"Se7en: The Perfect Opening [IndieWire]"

The opening to David Fincher's Seven is simple, straightforward, and direct.
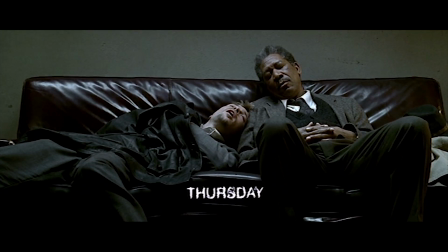12s
It perfectly sets up the protagonists and communicates their relationship to the setting and their relationship to each other, all in about 4 minutes.
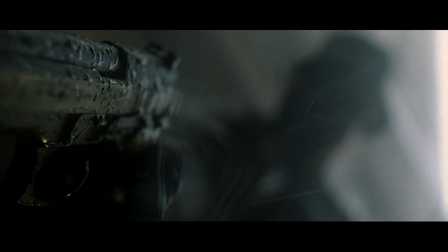19s
There is no grand aerial establishing shot of the city, not one shot or line of dialogue is wasted. The original opening from the screenplay was cut down, edited, and rearranged before it made it to the screen,
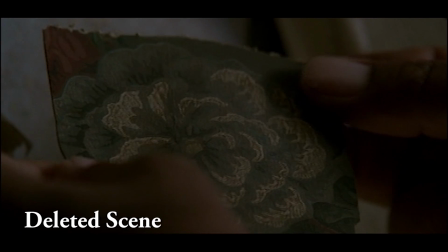32s
partially because of budget constraints, but also as a way to boil it down to its purest form.
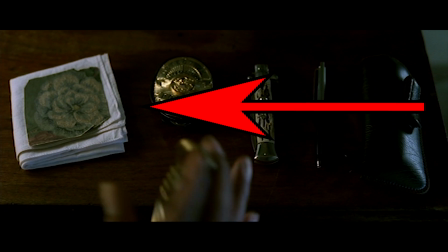36s
The film begins on page 4 of the script, and yet remnants remain, like this square of wallpaper Somerset cut from the wall of his soon-to-be home away from the city,
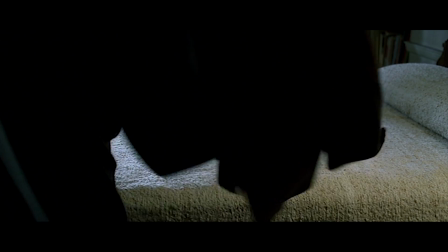44s
now an unknown detail that garnishes the orderly production design of Somerset's apartment, a space that is soon to be juxtaposed against the chaos of John Doe's crime scenes.
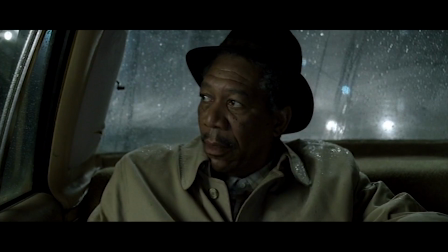53s
This short scene from the original opening does make its way into the film about 25 minutes later.
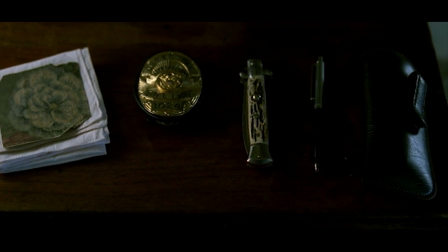60s
Somerset's knife, a form of Chekhov's gun, does not in fact reach its inevitable conclusion.
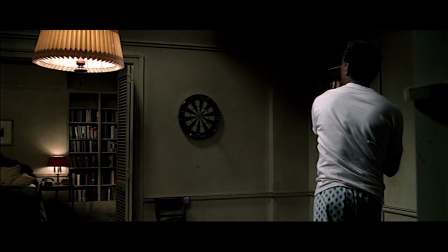65s
The concept dictates the knife meet its destiny as a weapon. Instead, its fate is that of a key to John Doe's box.
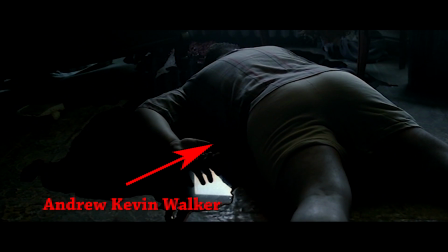72s
The screenwriter, Andrew Kevin Walker, talks about the importance of subverting expectations.
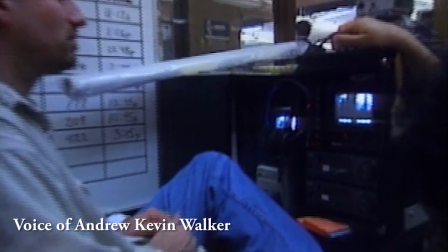77s
Just surprising an audience nowadays is an incredible feat.
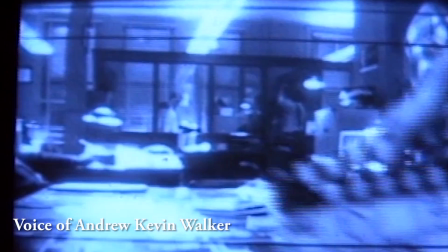82s
It's one of the reasons I think Seven did well, was because people went in and they did not know in the first 10 minutes exactly how the movie was going to end.
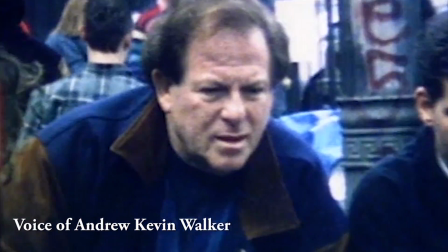91s
And I don't think they knew how it was going to end up until the very end of it, hopefully.
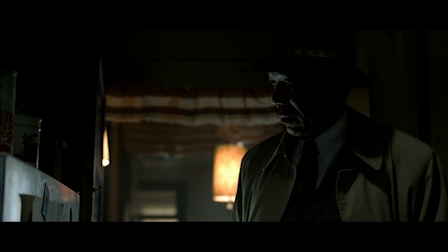95s
It takes only a small exchange to paint Somerset as an inquisitive man who doesn't mesh with the indifferent mindset of his colleagues.
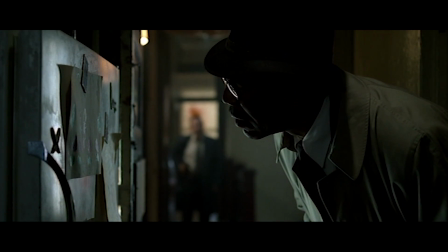104s The kid see it? What? The kid. What kind of fucking question is that?
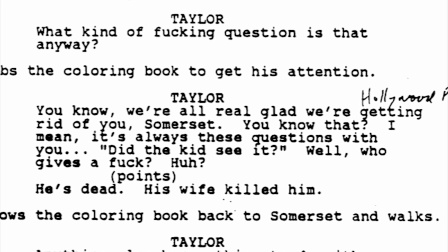112s You know, we are all going to be real glad when we get rid of you, Somerset. You know that? It's always these questions with you.
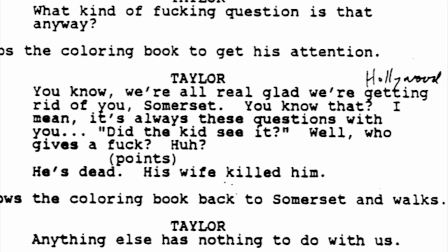118s Did the kid see it? Who gives a fuck? He's dead. His wife killed him. Anything else has nothing to do with us.
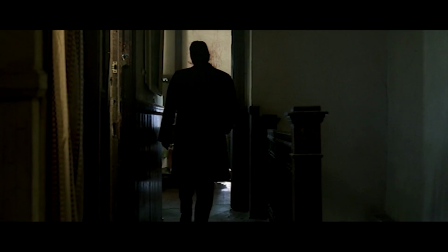125s
He is disturbed by the city and is soon to retire.
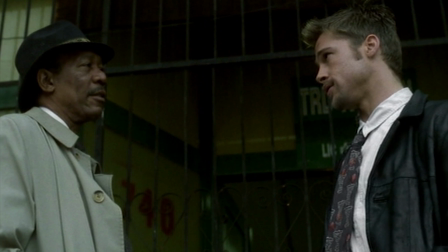128s
There is a natural repetition of information in the first interaction between Mills and Somerset, including their names, Somerset.
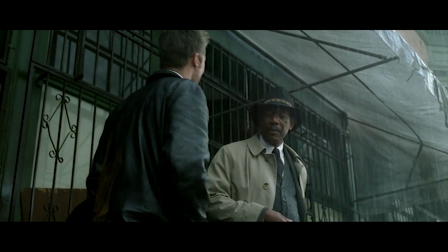134s Detective Somerset? Detective Mills. Mills?
Somerset's upcoming retirement, You know, we are all going to be real glad when we get rid of you, Somerset.
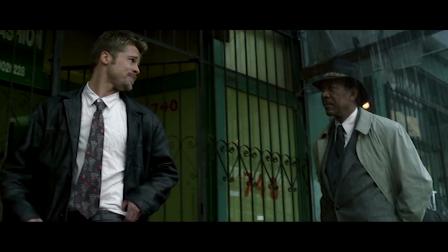142s
On the same reasons you had before you decided to quit, yeah? and Mills' status as new to the city but cocky and eager to get to work.
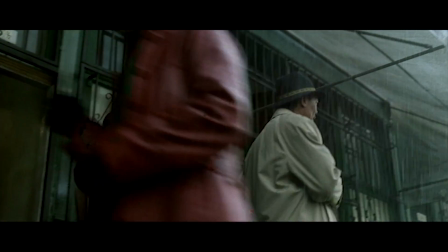148s Just get in town 20 minutes ago, they dumped me here. Well, I'd like to get to the precinct if it's all the same.
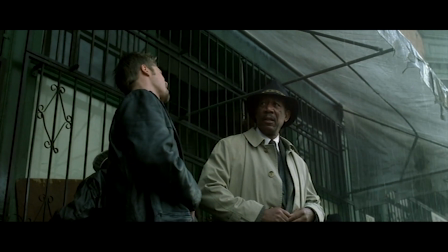153s You know, not much time for this transition thing. Not all this effort to get transferred.
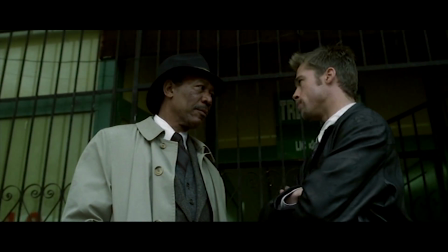158s Now, I wasn't standing around guarding the Taco Bell. I've worked homicide 5 years.
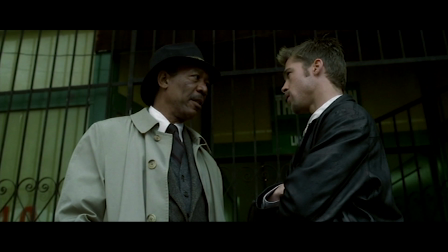162s
The expositional tactic being used here is the meeting between two main characters. Each communicates information and backstory to one another, and educates us in the process.
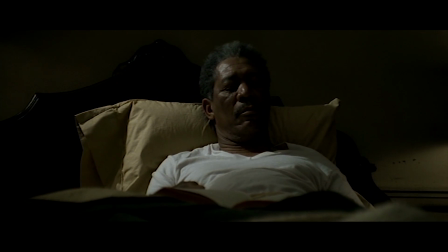170s
The repetition solidifies information communicated non-visually, and as we'll come to learn, information is what will carry this film forward to its unavoidable conclusion.
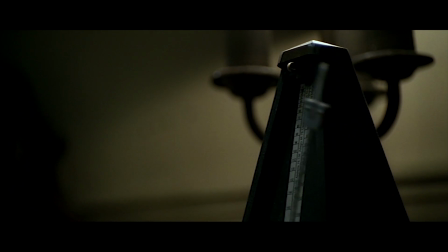178s
It is how this information is delivered that will keep us guessing until the very end.